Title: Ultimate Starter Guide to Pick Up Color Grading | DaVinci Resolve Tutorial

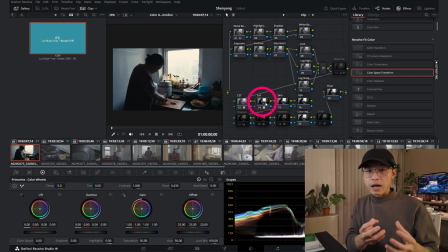(8:09)
LUT really optimize when the color space you provide is a Xinyang Film Lock. So here I use a very popular LUT, which DaVinci already include. You can find it in the LUT section, Film Look Kodak 2383 LUTs. This LUT is really a secret of how people can achieve the classic teal and orange look.
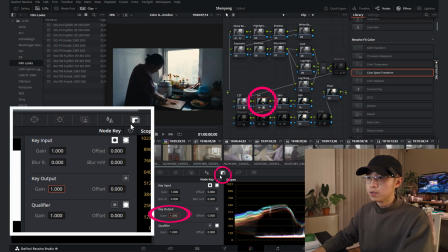(8:33)
Obviously, you can lower down the LUT output from here, select this icon and lower down the cover output to adjust the level you want.
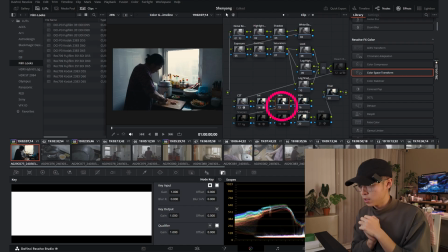(8:42)
Next, skin note. I think this note is one of the most important notes because people recognize their face cover at the first glance. So if you don't make the skin tone looks correct, your image well looks cheap no matter what. This image so far doesn't really represent well with the skin tone.
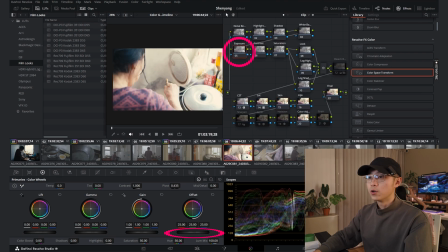(8:58)
Let's move to this one. Copy and paste here. Let's lower down the exposure to make the level looks more right.
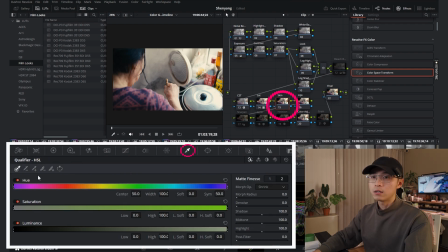(9:04)
Okay, for skin tone, I usually use this color picker and click and drag the skin tone I like.
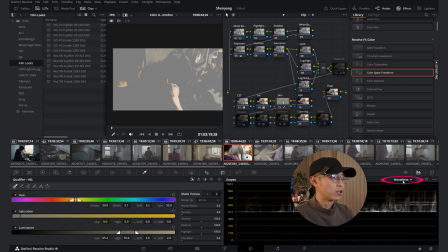(9:11)
Hit Shift H to show the selection you have and go to the waveform and select the vector scope.
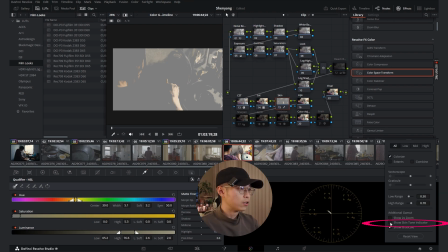(9:20)
Here you can go to the setting and turn on the skin tone indicator. I already turned it on. This skin tone indicator is usually we call it a perfect skin tone. So here you can see it's my skin color is more towards blue.
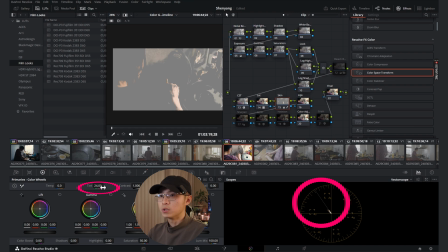(9:37)
So let's go drag it up to the purple side using the color wheel here.
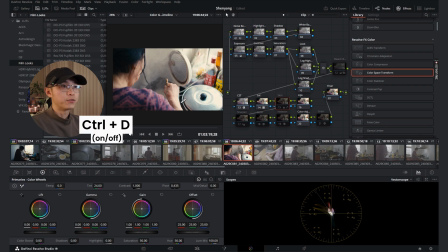(9:42)
So now you see before and after using Ctrl D. Also to denoise your selection,
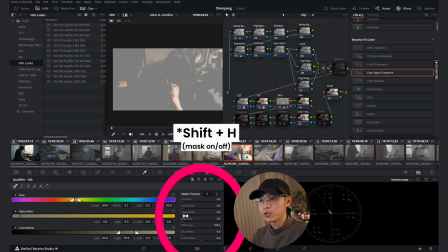(9:50)
as well as let's hit Ctrl H again, as well as blur the radius. So your color ring will blend better with the pixel beside it.
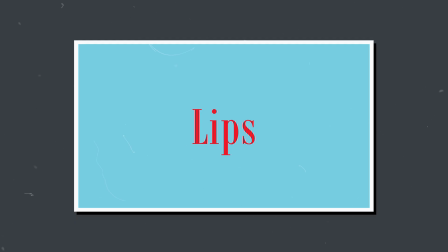(10:01)
Move on to the next one, lips. Same principle. If you have lips in your shot, usually after that, after all the color grading adjustment, the lips will be squared.
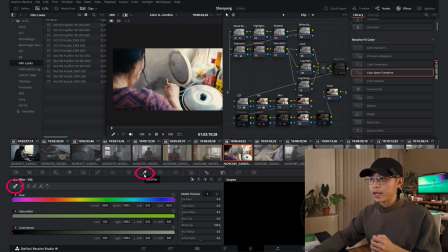(10:12)
It's based on my experience. So I use a color dropper again and just select the lip and adjust the color correspondingly. Next one, the last section. Basically, if you put this 5 note in a blender, you will get your film look.
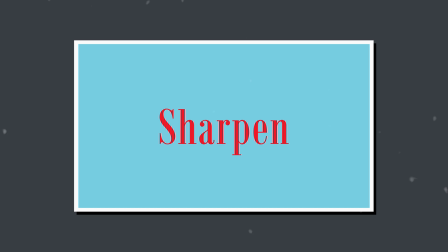(10:29)
First one, sharpen.
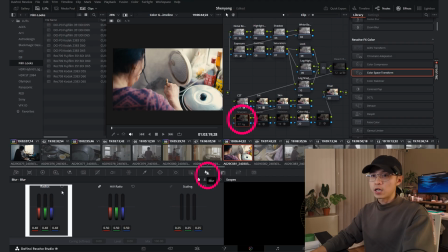(10:30)
You can make your image more crispy by go to this section, blur, and lower down the radius. You lower down, the more sharp your pixel is. But too much is too much. So I usually go with 0.48, which is my preset setting.
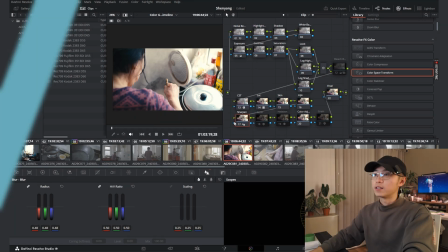(10:50)
When I turn on, 0.48 is already set. And next one, glow. Let's turn on that.
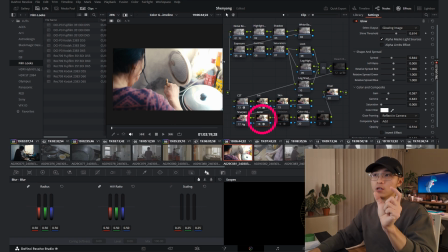(10:55)
Whoa, you see that? Highlight part of your image suddenly bloom out. Glow will make your image look more natural than digital, more soft. Glow on the highlight makes the image more pleasing. Here you can adjust the threshold to find a desired level.
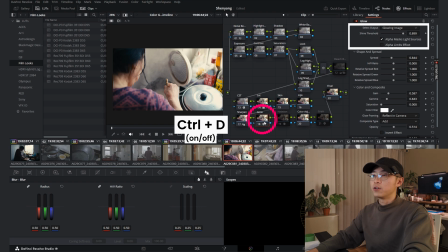(11:14)
You can hit Ctrl D to turn it off and turn it on to check the before and after.
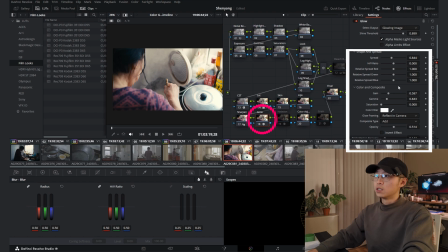(11:19)
Obviously, you can go through the section here to get more precise look.
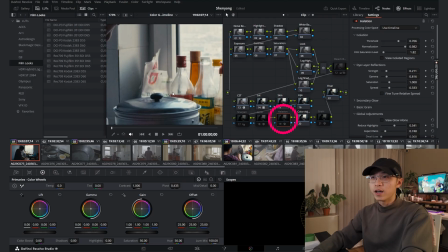(11:24)
Next one, halation. If you zoom in and look closely to the high contrasty edge, when you turn it on,
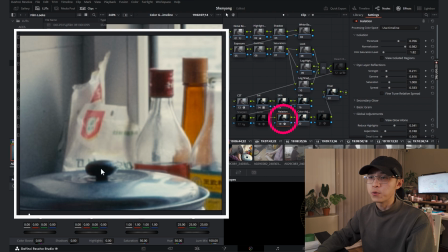(11:32)
you can see there's an additional glow in this area, blending the edge better with the rest of the image, which you can often find it from the vintage camera and vintage lens combination. Let's turn it off and move on to the next one, color adjustment.
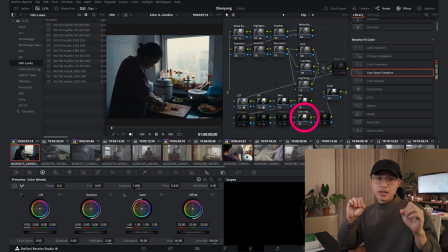(11:47)
Here I give my image a last therapy of the color balancing. Make sure each color is at the proper hue and saturation.
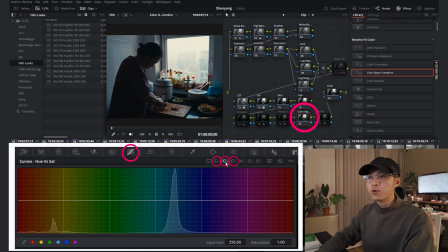(11:57)
For that, I'm using hue versus hue versus saturation, and the hue versus luma panel to adjust the light. For example, you see this blue color popping out saturation. So you can select the two sides and lower down the blue level to your liking.